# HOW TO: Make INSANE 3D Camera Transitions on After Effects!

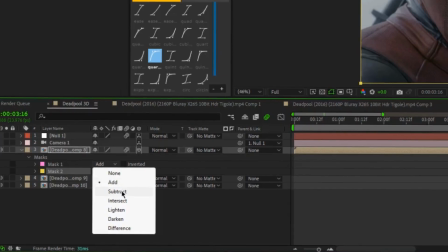Then set the top mask to subtract and the bottom mask to intersect.
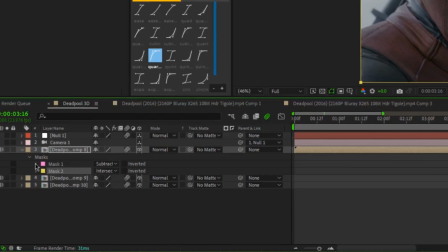Also, to make the mask blend better, open the settings for the top mask and set the feather to 10.
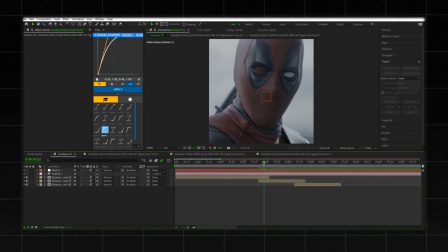Now that we have our mask, our second layer will appear inside of it. We now have a starting point for creating our 3D zooms.
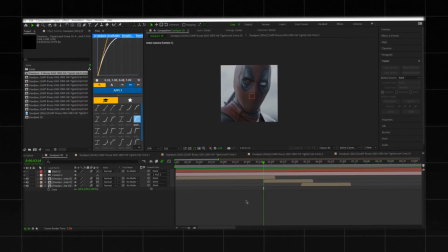This is just a basic layout to get an idea of what we want our transitions to become. So moving forward, there will be a lot of little adjustments I will make and different effects I will use that are necessary to complete the transitions. First, open the positioning of your second clip and set the Z position to 1200, then roughly center inside the mask.
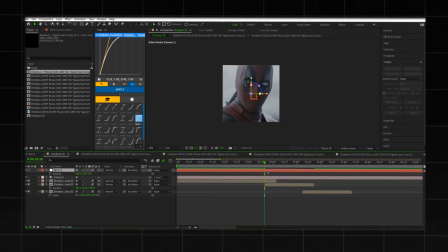Now, open the positioning for the null object and set a keyframe at the start of your second clip.
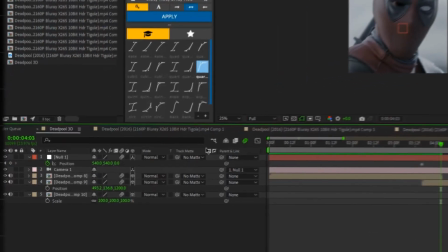Then go to the end and increase the Z position. You can now see the 3D in effect.
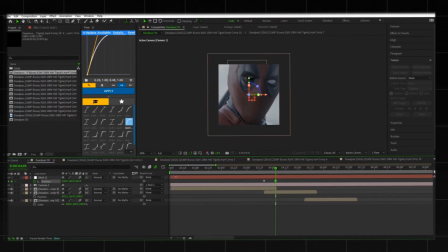Continue increasing the Z position and adjusting the X and Y until you complete the zoom through your mask.
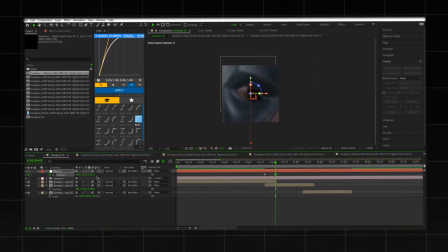Now go back and adjust the positioning of your second clip so that once the zoom is completed, your clip is centered. If your clip is zoomed in too far, simply change the scale of the pre-comp and then readjust to make it centered again.
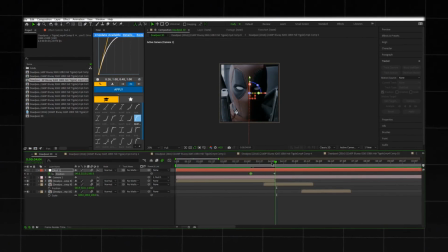Next, we will adjust the keyframes to make for a smoother zoom. For me, this zoom is happening a little too fast, so I will drag the starting keyframe back a ways. Then highlight both keyframes and press F9 to easy ease them.
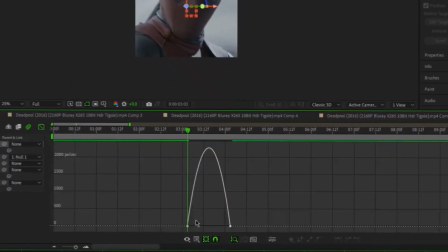Open up the graph to the speed graph and select the starting keyframe and drag this to the right.
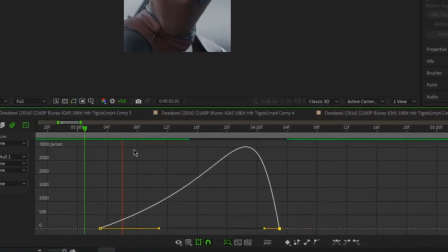Then select your ending keyframe and drag this over to the right as well. This will make the zoom have a gradual start and speed up towards the end.
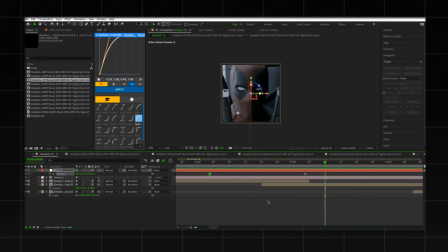Either copy my graph or adjust it yourself until you get something you're happy with. Once you have the zoom, we need to opacity the mask. So open the mask on your first clip, set the bottom mask to add.
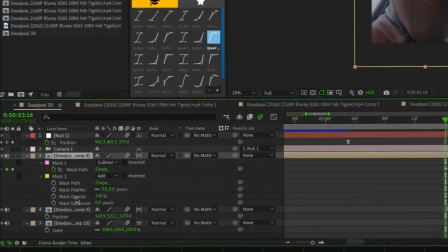Then go to the opacity and set a keyframe at the beginning of your second clip. Go over a couple frames and set this value to 0.
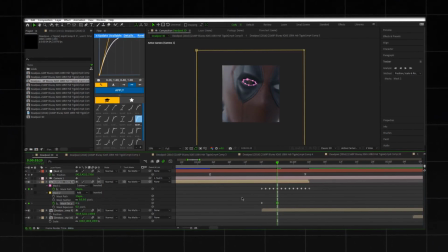Now the mask fades up nicely during the zoom. However, the mask is fading up a bit fast, and I would like to smoothen that out by starting the opacity animation sooner.
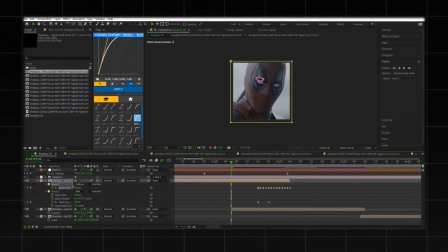To do so, drag your second clip further to the left on the timeline. Bring the time indicator to the start of the layer, then go back to the mask on your first clip.
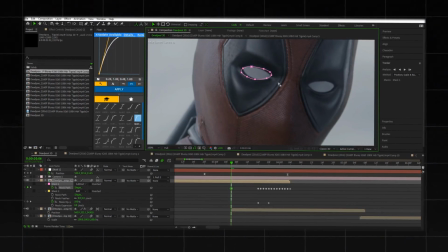Simply reposition your mask, then use the tracker panel to track the remaining frames.
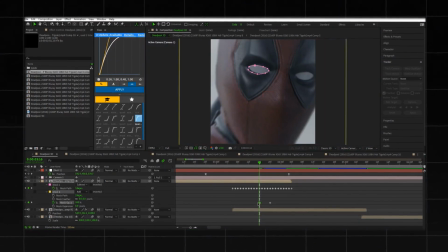Once that is completed, take the opacity keyframe and move it back to the beginning of the second clip.
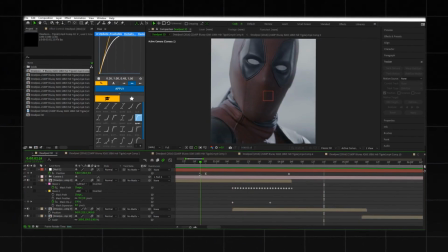That adjustment definitely makes for a smoother feeling transition. Also, your clip may be too small to fit the entire screen while the transition is happening.
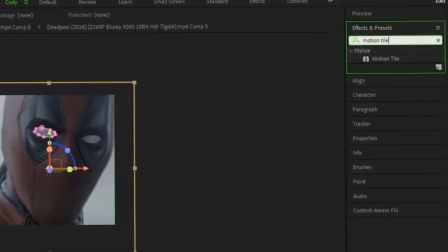To fix this, go to the Effects and Presets tab and search Motion Tile. Drag this onto your second clip.
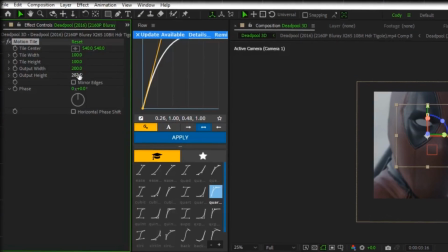Then set the output width and height to 200 and check mirror edges. This reflects the image and eliminates that black space.
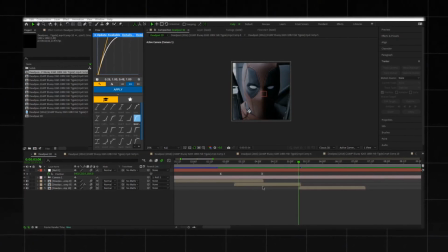Now, let's move on to the second transition. This process will be similar to the first zoom, with a few adjustments to ensure everything flows seamlessly.
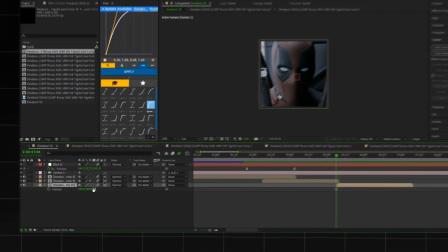Open the position properties of your third clip. Then set the Z position to 2400.
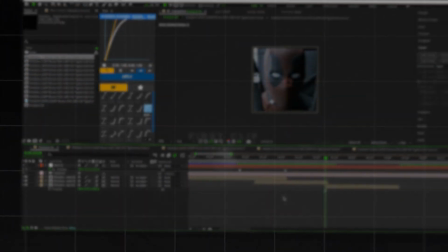We're adjusting the Z position because the second clip is set to 1200. And after zooming the camera in with the null object, it has brought the clip closer to the camera's focal point. So since we zoomed into the second clip in 3D space, the third clip needs to be positioned farther away to maintain the depth and smooth flow of the transition.
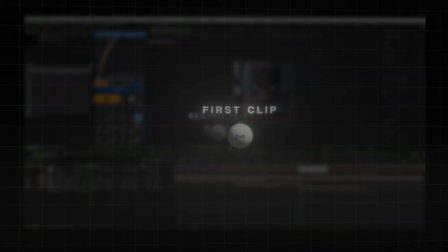By setting the third clip Z position to 2400, we place it farther from the camera,
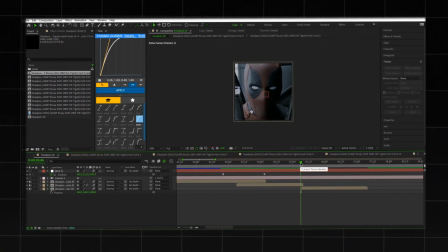and by going in increments of 1200, it keeps everything consistent from transition to transition. Now take your third clip and move this over on the timeline to where you want your mask to start fading up. For example, I will be zooming into Deadpool's eye again, and because this is going to be a constant zoom,
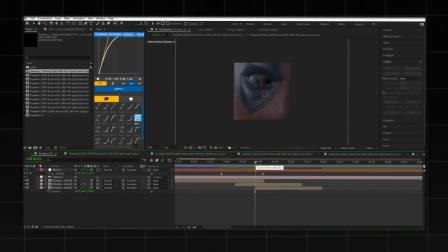you want your mask of your third clip fading up as soon as your second clip is on screen. Then create your mask. Bring the time indicator to where your first clip ends and your second clip is fully on screen.
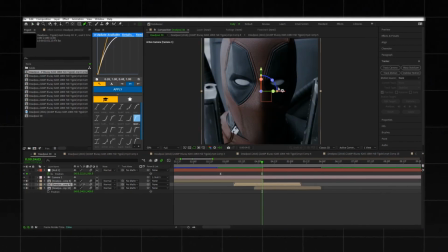Select your second clip, select the pen tool, and make sure it's roto bezier. Then make your mask.